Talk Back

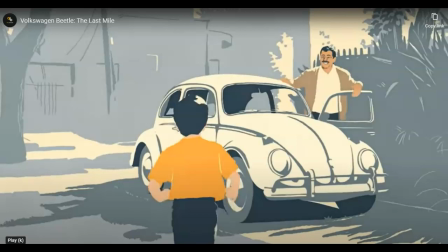And we soon recognize, if we haven't already, that it's a Beatles song. And it's not just any Beatles song. It's not Get Back. It's not Back in the USSR. It's Let It Be, which has got this sort of, I want to say, transcendent quality to it.
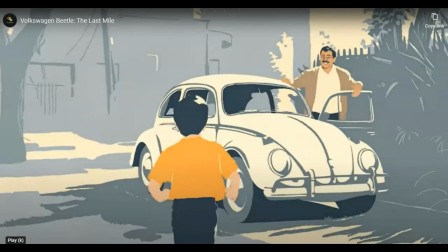There's almost religious overtones to the lyrics, if you pay attention. And so watching the young man who we were introduced with in the first shot age,
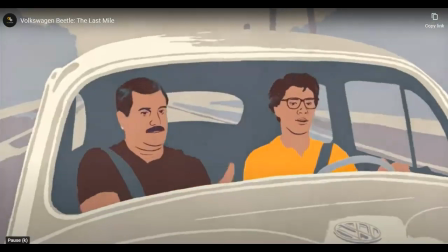and of course what happens is really, really rapid. This is our second shot and we've jumped ahead 10 years.
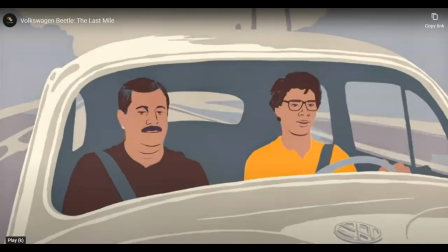And we understand these as being the same characters because of the clothes it's being weared, the generally similar facial recognition, similarities between son, age, dad, age, car, once again in the center of the frame and important.
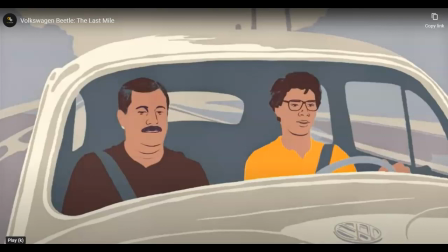And we move to finally shot
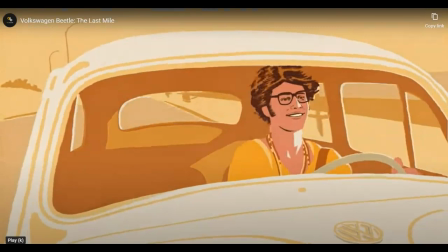three and the scene has lightened immeasurably, right? and the sun is now alone so set free from the roost to a certain extent and very quickly love begins
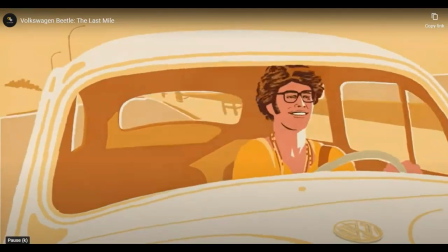to blossom and so again these heightened moments and the next is what looks very much like woodstock and and
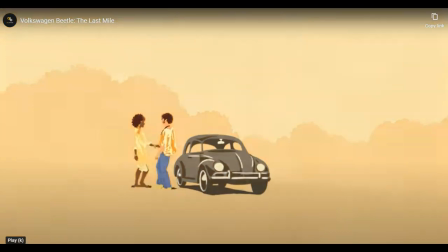all of the detail begins to fade away because this is a ad that is centered on the car and relationships and the relationships
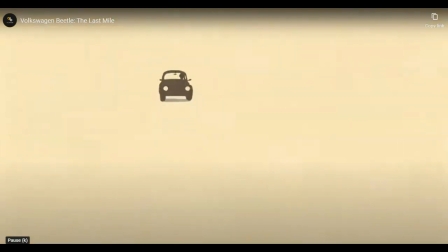with the car and it almost begins to look like that Think Small ad that we've spent so much time with.
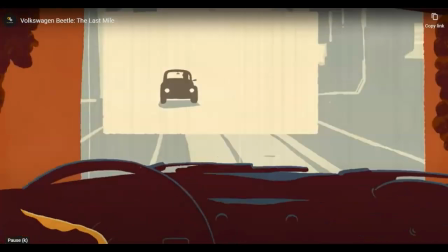And we get this really kind of a clever shot of the couple at what seems to be a drive-in theater.
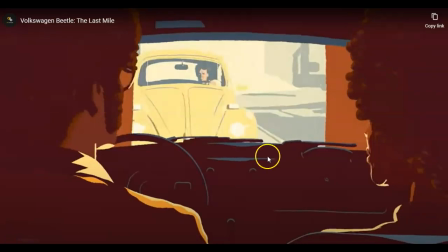You can see the lines on the frame and the image in the center of what appears to be film stock. And we have these two characters that we met at the music festival together again in the car,
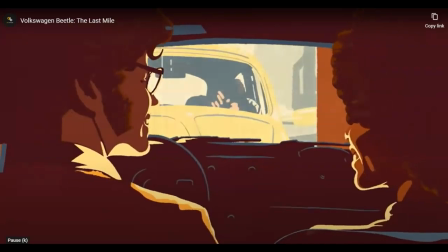sharing time and we're going to see that again it's significantly a
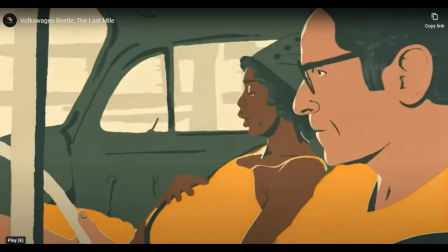biracial couple and here we have the pregnancy again an aging of the participants
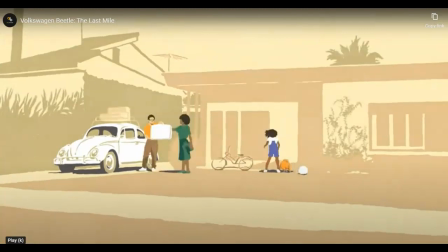and then again a very rapid acceleration of time where the
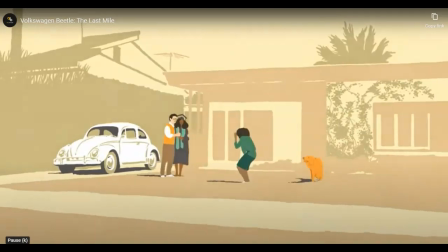daughter has been born and is growing and is going away graduating waiting from school, and off goes, Dad?
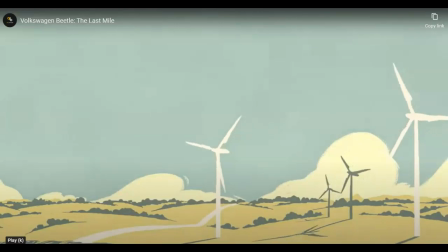It's a little bit unclear. But also we get this children's chorus kick in at this point. And it's interesting that it is a children's chorus. It's not a men's chorus or a women's chorus, or it doesn't maintain the instrumentation, but it's a kid's chorus.
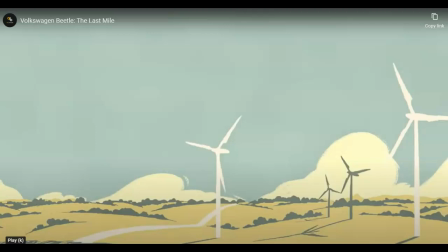So there's a kind of innocence to this, right? We see that we're in more or less contemporary times. with now the windmills in the background
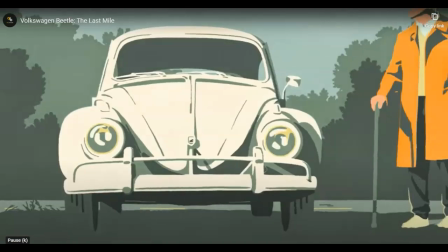and this idea of the last mile begins to take hold on a different level.
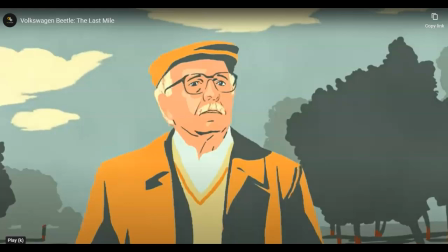Our character is aging and not inconsequentially. The car is also leaving, is going to be no longer made actually, which was the reason that they made this ad.
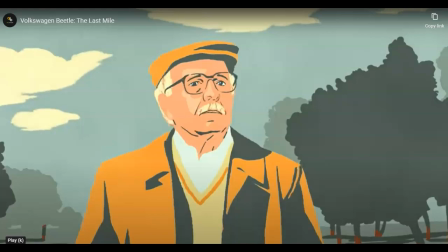The beetle was not going to be manufactured anymore and so looking at this man staring off this kind of perplexed maybe or longing look in his eye as he recognizes perhaps and i know i'm reading
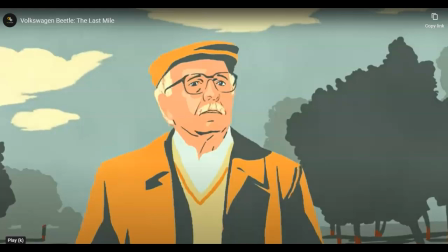into this a bit but given the music and given the coloring and given the expression i think that this is going to be anchored a bit this kind of longing for what was the
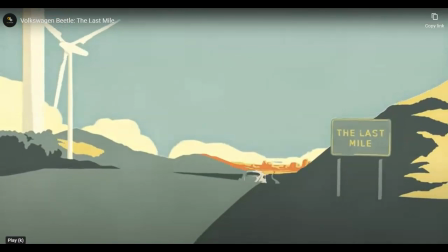last mile and so he recognizes possibly his own relationship to those words the last mile in his life as the car zooms off towards it
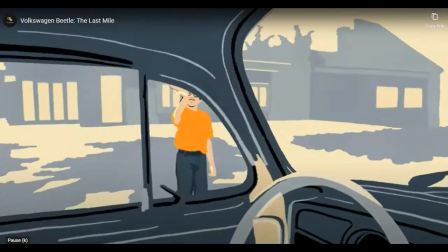so just really interesting add as memories begin to float through and
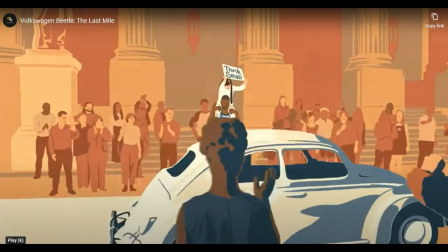people begin to enter the frame. We've moved from the Death Valley shot to a parade where people are presumably applauding this car as it runs its last lap.
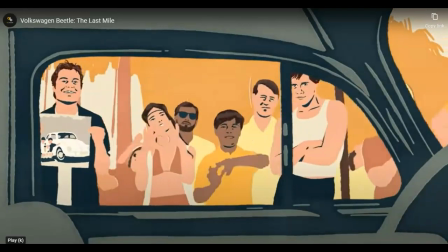And we get these images of people holding photographs from previous ads. We get images from popular culture.
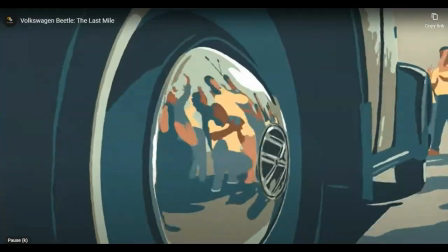For example, Andy Warhol is going to make a brief appearance.
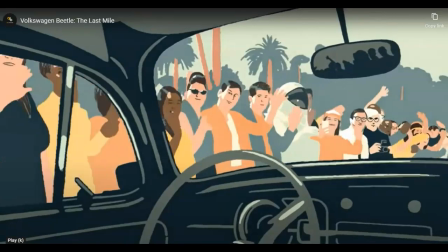That guy, we have an astronaut in the crowd, fully dressed, which would have been a reference to the 70s.
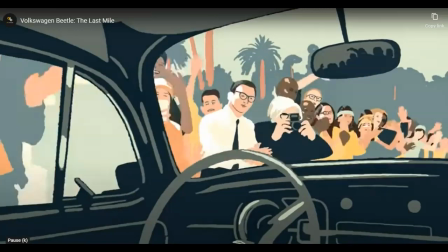Here's Andy Warhol with the camera.
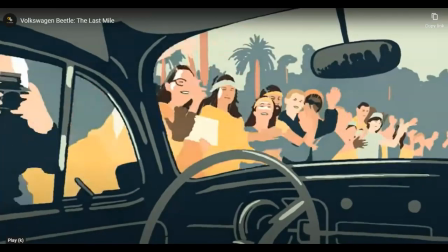But this kind of sense of celebration, we've moved from this mournful piano, solo piano, to this kind of building up of emotional catharsis almost, this really heavy emotional mormon.
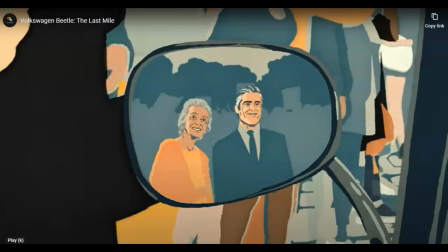While in the background we have this couple who again is aging and so it's really kind of lovely and it makes you feel
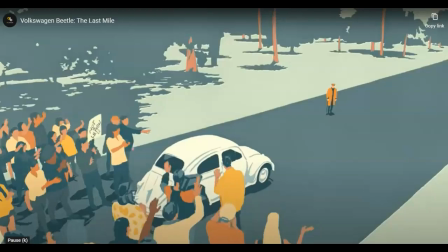maybe kind of good and sad at the same time and then we get what often happens in ads
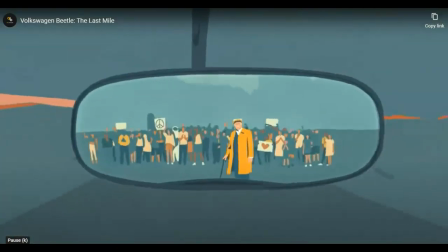goodbye this magical moment where in the rear
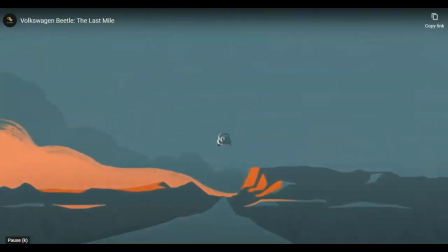view mirror goes our characters and
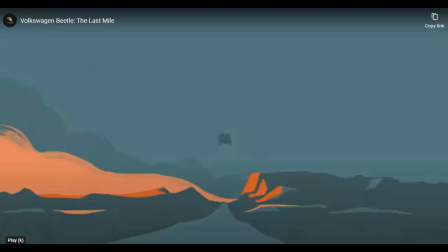and something the car begins to fly away and becomes transformed
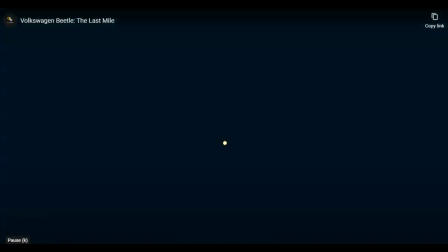into a firefly and then ultimately into the Volkswagen logo.
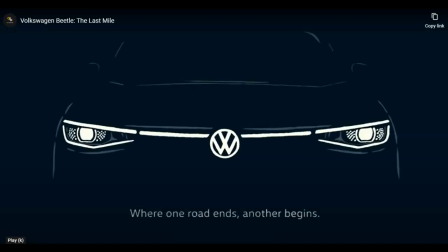And so where one road ends, another begins. And unlike, or rather like, so many ads that deal heavily with emotions, but you really don't know anything about the product other than that there's this emotional bond that can be forged with it.
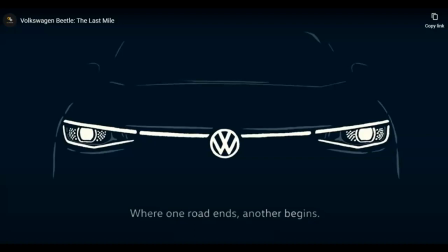Seemingly, it never says that but we see it happen right and so um i'm gonna come back to stuff like this later on because i think that we we have with commercials this blending of music and
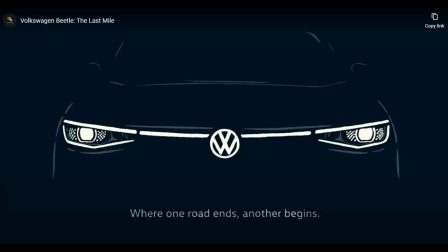movement that you don't get with the print ad and which makes them more complicated commercials more complicated to look at but maybe more interesting to look at as well emotion and music are so strongly linked in our culture and so that's a good key to what advertisers are
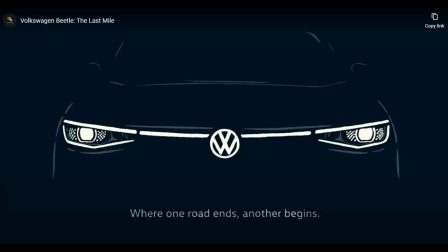looking to to hit so i'm going to leave it at that for now and if you have any questions or comments shoot me a line i hope you are all doing well and we'll see you with semiotics coming over the horizon take care